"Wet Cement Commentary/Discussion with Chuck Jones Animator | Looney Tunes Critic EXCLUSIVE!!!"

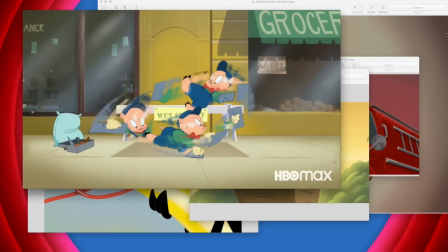Yeah. And actually, you get some like Porky Pig's drawn at different angles here and all that.
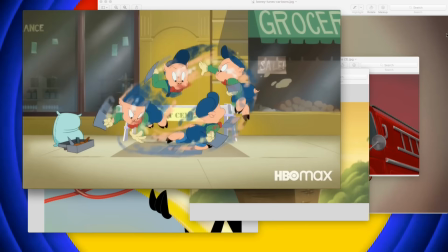I mean, I'd like to see more of that in the animation rather than just in a frame that's only on for one frame for a 24th of a second.
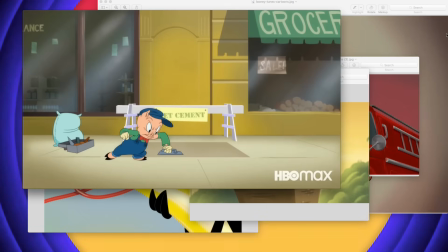I'd rather see some more of that in the actual animation. All right.
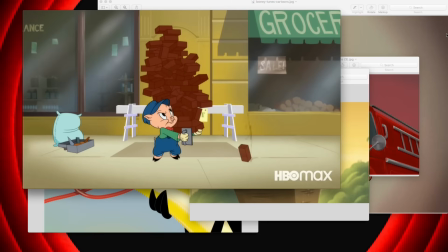So what is your comment about this gag? Well, it's because of the flatness of the setup, because it's all done against one background.
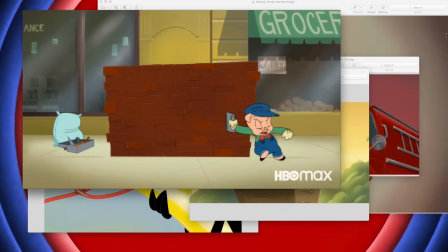I think it's fine, but you don't get the impression that he's built there. Has he built an entire enclosure, or is it just all we see is a flat thing there, right?
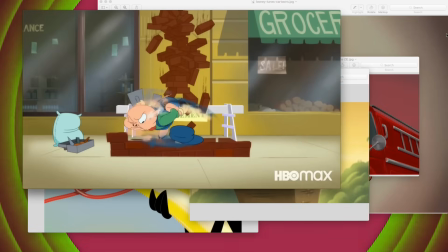Like we've got no idea. Like we don't see him building the back first and then the front. You kind of see it in one frame.
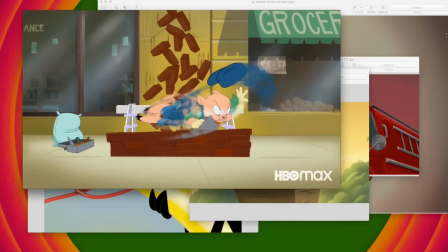Maybe he's built something in the back. Go back. You're right. There is an enclosure in that frame there.
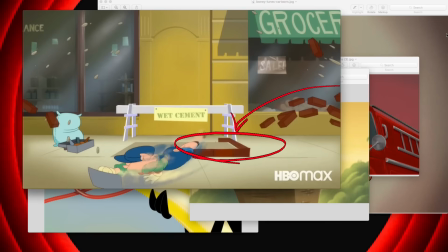You see it. Right. You can see it, but it's too fast. An audience, like I can't see it. I had no idea.
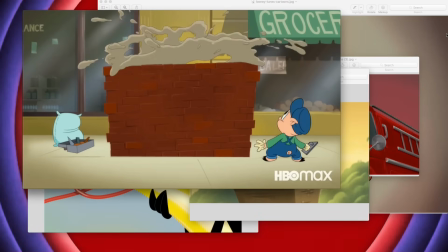We only see it Greg, if you still frame it. I literally just now noticed that I had no idea it wasn't an enclosure.
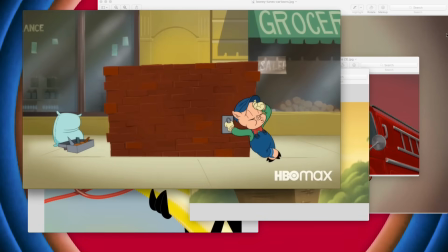So you're right. But it isn't. But it's meant to be an enclosure. Your point is definitely made, because I'm just now noticing, going frame by frame for probably the 5th time.
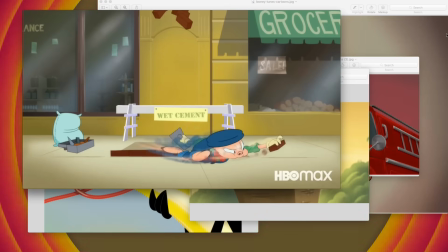And it just, you're right. They didn't establish that at all, that it is a... And they could have.
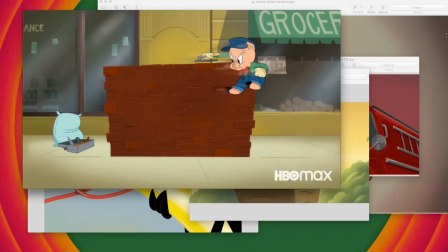Right? Yeah. He could have built the back first. Yeah. And then put in the front. Yeah. And then you go, there.
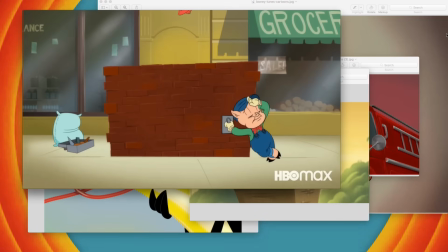I've got it safeguarded from all possible entry from either side or the front.
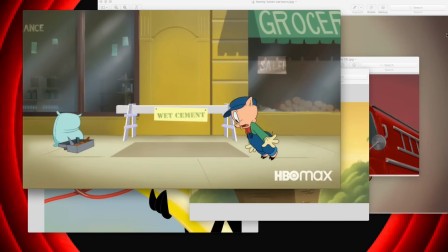And then Daffy Duck comes down. But I think the biggest problem with this thing is that it's the biggest problem,
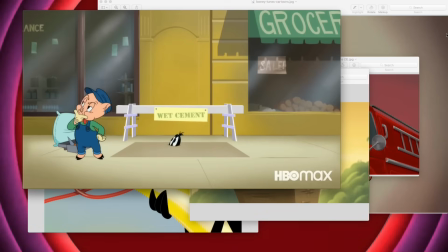beyond all this nitpicking about whether they're drawn right or whatever. Because I think you could get away with not drawing them right, or even having worse animation than this, if it made sense.
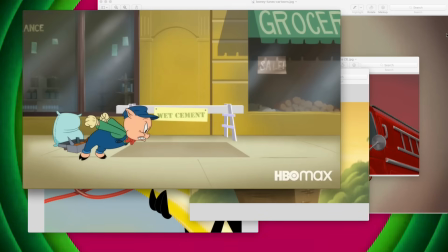And even in this commentary that I saw on Facebook earlier that I alluded to,
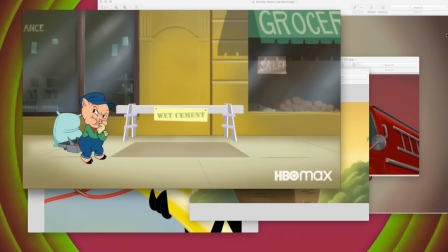where one of the people who worked on is talking about it, the other people come in and say, oh, it's great,
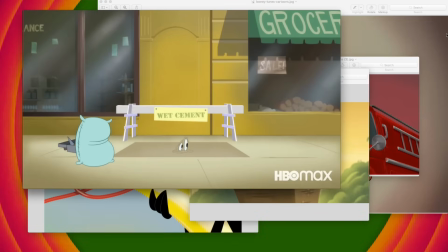it's fantastic, I love the animation, it's great, it's terrific, it's wonderful, great job. There's a lot of sycophant type of stuff going on.
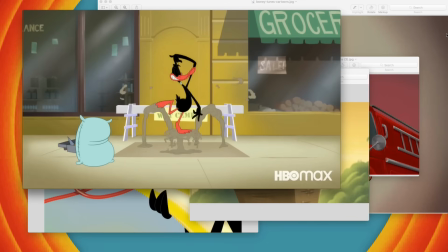But the thing is that very soon people are coming in and going, the story's kind of like,
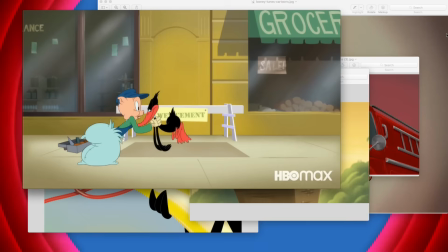there's no motivation for the characters. Like, they actually start getting to the core of the problem.
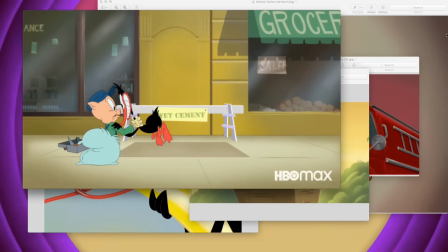And much to their credit. I mean, I think, because I agree with them. Yeah. Why is Daffy Duck doing this?
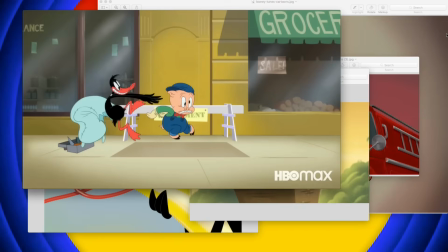Yeah. Is it just because he's Daffy?
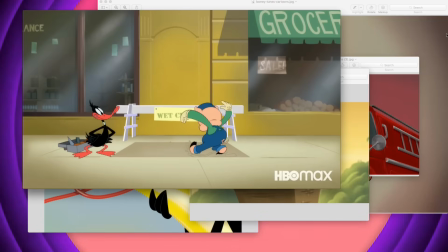I mean, there were only a few cartoons where Daffy Duck just did things because he was Daffy.
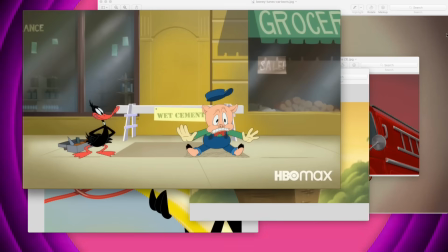Yeah. And the other thing that I think is that's the problem.
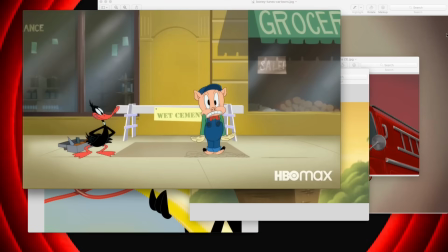And then there's lots of... That's the thing, is that even some of the cartoons, just like, even if they had a really simple motivation,
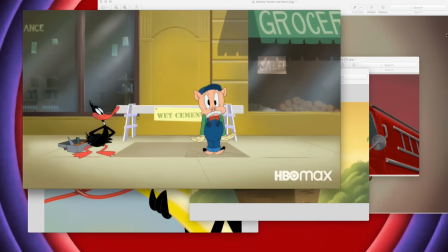like with the Roadrunner and Coyote, the Coyote's motivation is to eat. Even if their motivation was super simple, they at least had a motivation. Yeah, you don't constantly question, well, why are they doing this?
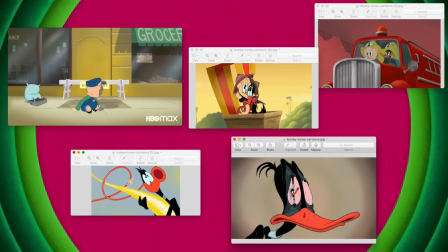And all of my, I've always been skeptical about doing these kinds of things.
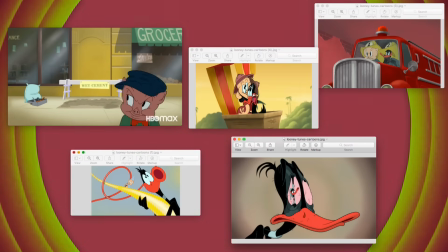I mean, maybe even the only reason that I thought that doing the Chuck Jones one,
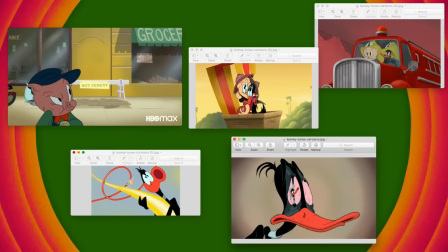I'm not skeptical of that one in the sense that, it's Chuck Jones doing the cartoon.
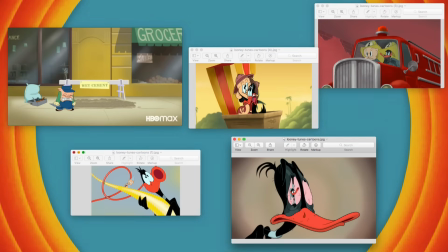And I feel he has a right to do it because he played a big part in creating these characters.
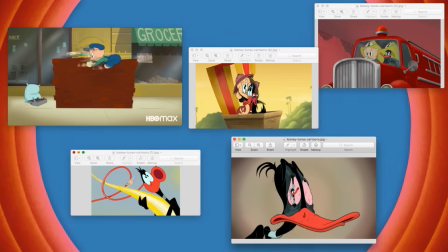And he has a right. And I think that Warner Brothers giving him the right to make a cartoon as he sees fit is justifiable.
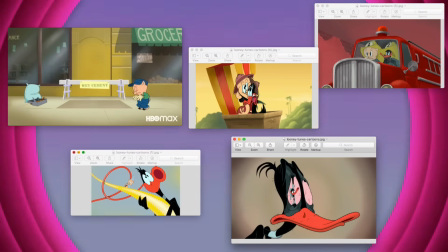And I think he has a right to express that artistic expression,
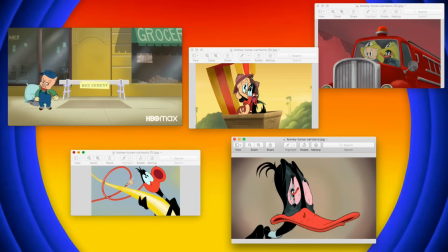whereas, and I'm not saying that, if people made money on these and put money in the bank and buy a house or,
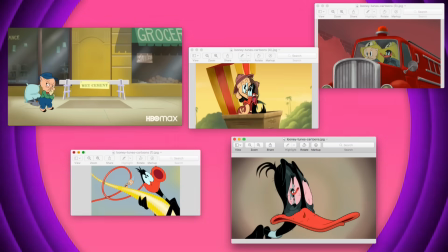make their life better, I think it's great, but would I really want to work on this?
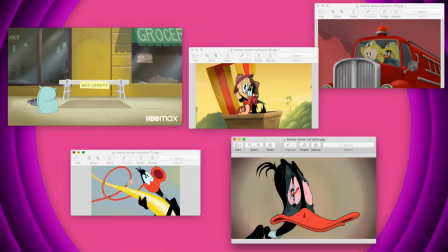I don't know. I mean, I'd want to do it my way. I don't think you can do it my way.